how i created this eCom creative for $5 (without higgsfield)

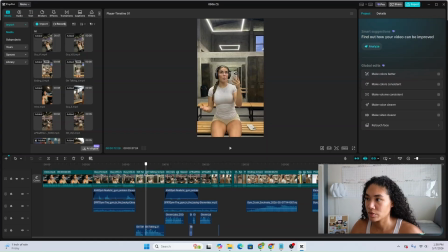246s
All right, so you can see this shot here.
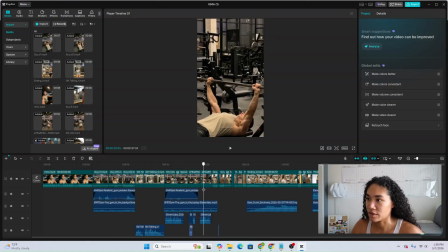252s
Simply him looking at her, and then he's going back to do his sets. This was all done with that image I showed you, generated for free.
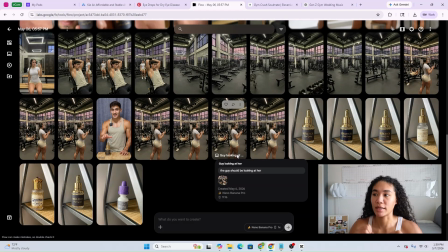265s
I took this, and then I took the other one, and I combined it and made it into one motion using Kling.
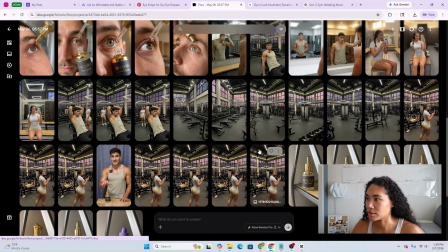275s
I had to do it a few times just to get it right, but this is gonna be another scene here.
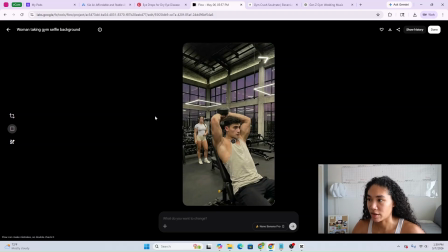284s
First I was gonna be like, okay, let's have her just staring at him, but then I was like, what motion would that be? So I had her coming from the right side, enter here, and it kind of gave a bit more of a flow.
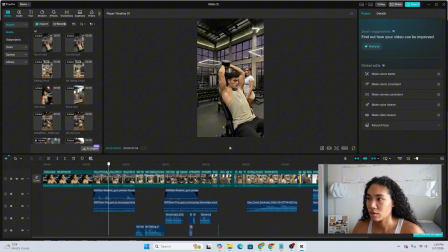299s
as you can see right here. And then he says, is she looking at me?
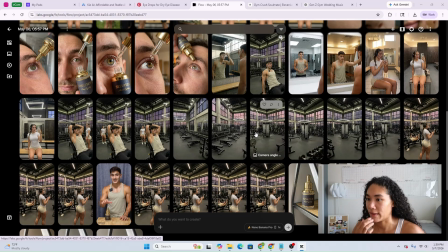307s
So that was that. And then for her to create a video, for this person,
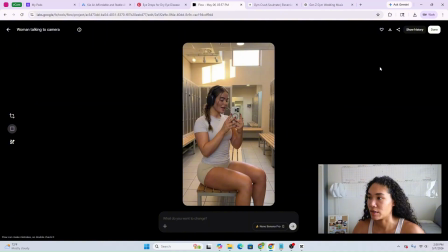316s
the girl, I generated 3 images placing her into the gym, but I wanted to match the environment of the actual gym.
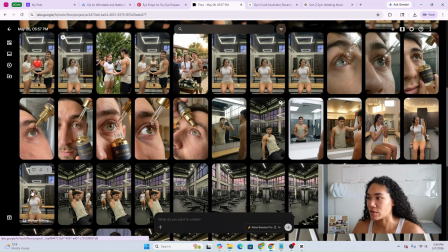323s
So I chose this scene, and then I just used the free generator.
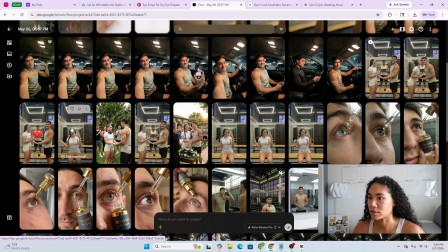330s
Where's the video at? Here. You probably won't be able to hear it, but I just used the free video thing here. As you see, I get 1 for free right now, 2, up to 3, up to 4 videos right now.
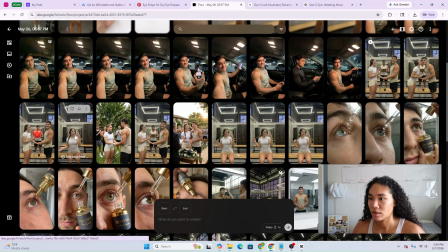346s
So I haven't used it since yesterday. That was another scene of her talking.
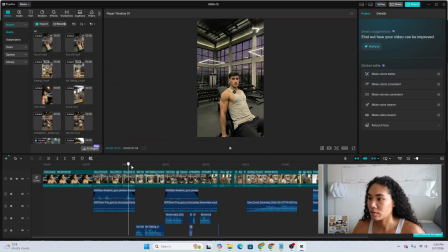353s
And then I'm gonna fast forward a little bit and kind of show you this as well.
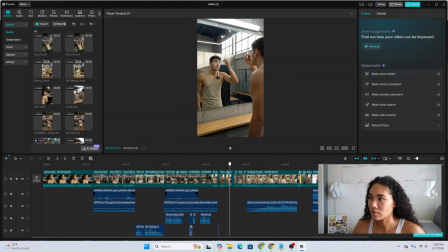362s
It's not the best, but I liked how this looked.
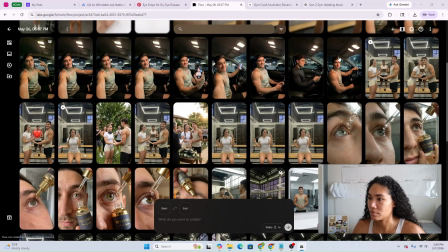369s
This was generated because I just asked
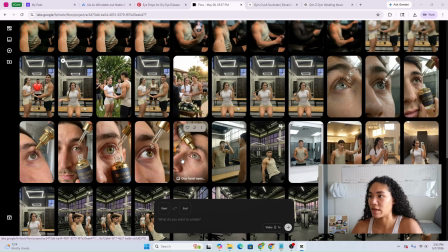376s
Google Flow to create shots of the actual product being dropped into his eye.
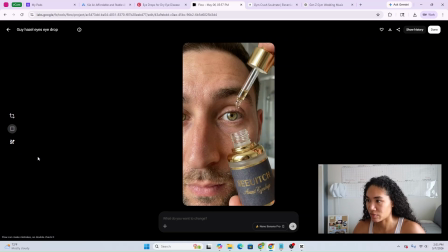382s
Of course, these aren't perfect, right? This is not even the right setting. Neither is this.
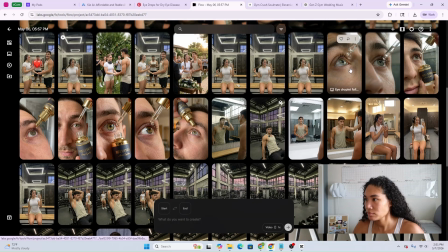387s
So I had to be really specific. And I decided to just go with this one.
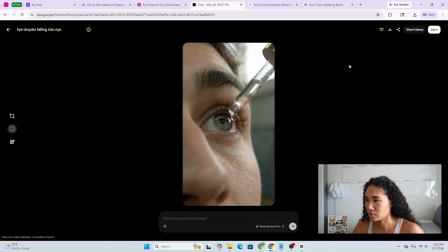393s
Can't really see the background, but close enough.
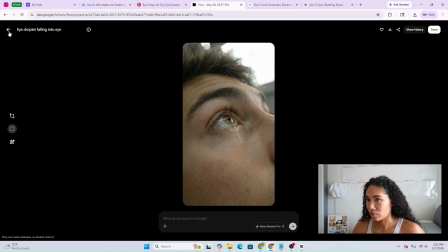401s
Then I used the after shot. So when you go to Kling, you're gonna notice it's like before and afters.
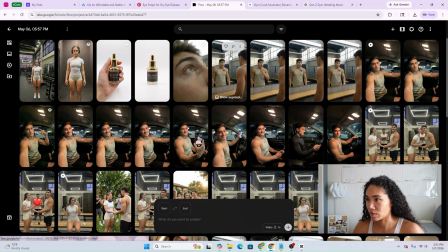409s
So start image is this one, end image is this one.
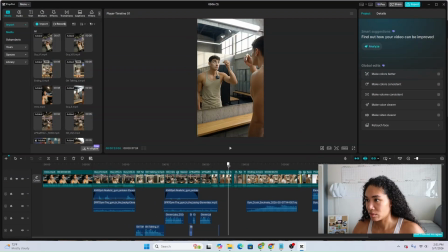414s
The eye color is different, but you can't. You're not gonna. I think I use a different image on this one actually.
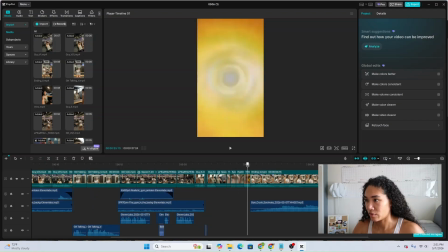424s
And then all I did was use, if you know That's So Raven, I just used that clip,
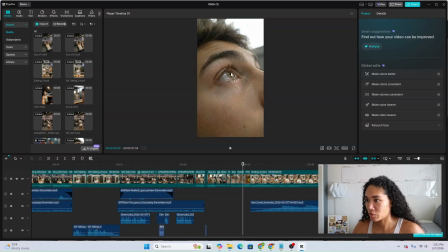431s
and it kind of meshed well with it because the pupils right there, as you can see.
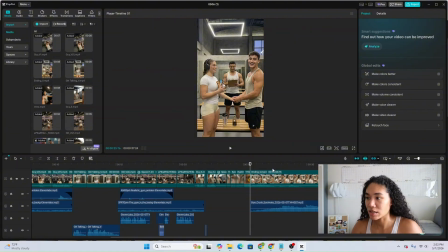439s
And then surprisingly enough, before I get into it,
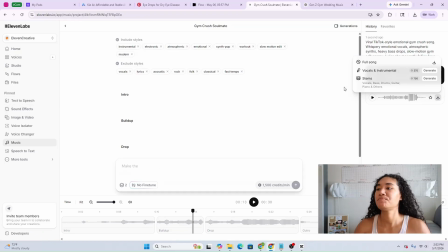445s
I have a subscription with ElevensLab. It created the video that you'll be hearing in this video.
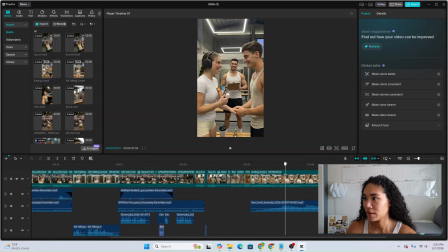453s
If you go to my Instagram, and it kind of goes,
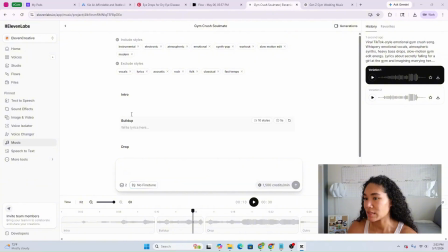458s
Google and ElevensLab share the exact same
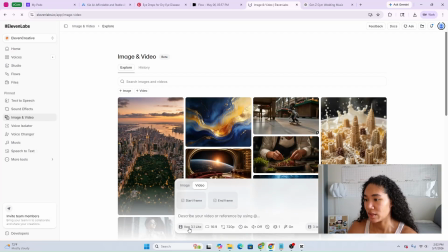465s
model, AI model they use, VEO 3.1.
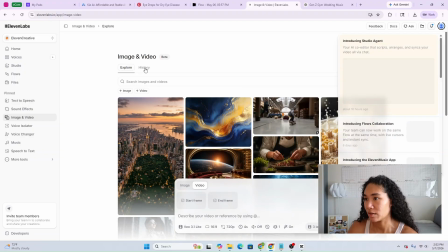470s
You could change it, of course, but I just used that and generated that eye drop,
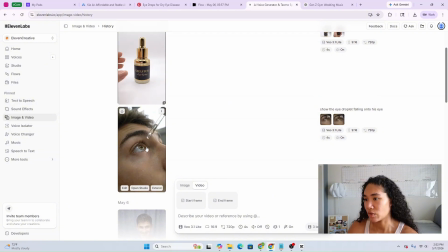478s
but this was a little bit too dramatic, so I just used half of it
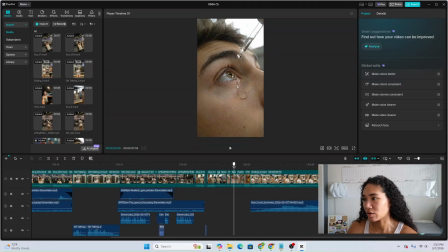485s
so that it wasn't like gooey, like gooing too much, if that makes sense. I just wanted it to drop into his eye.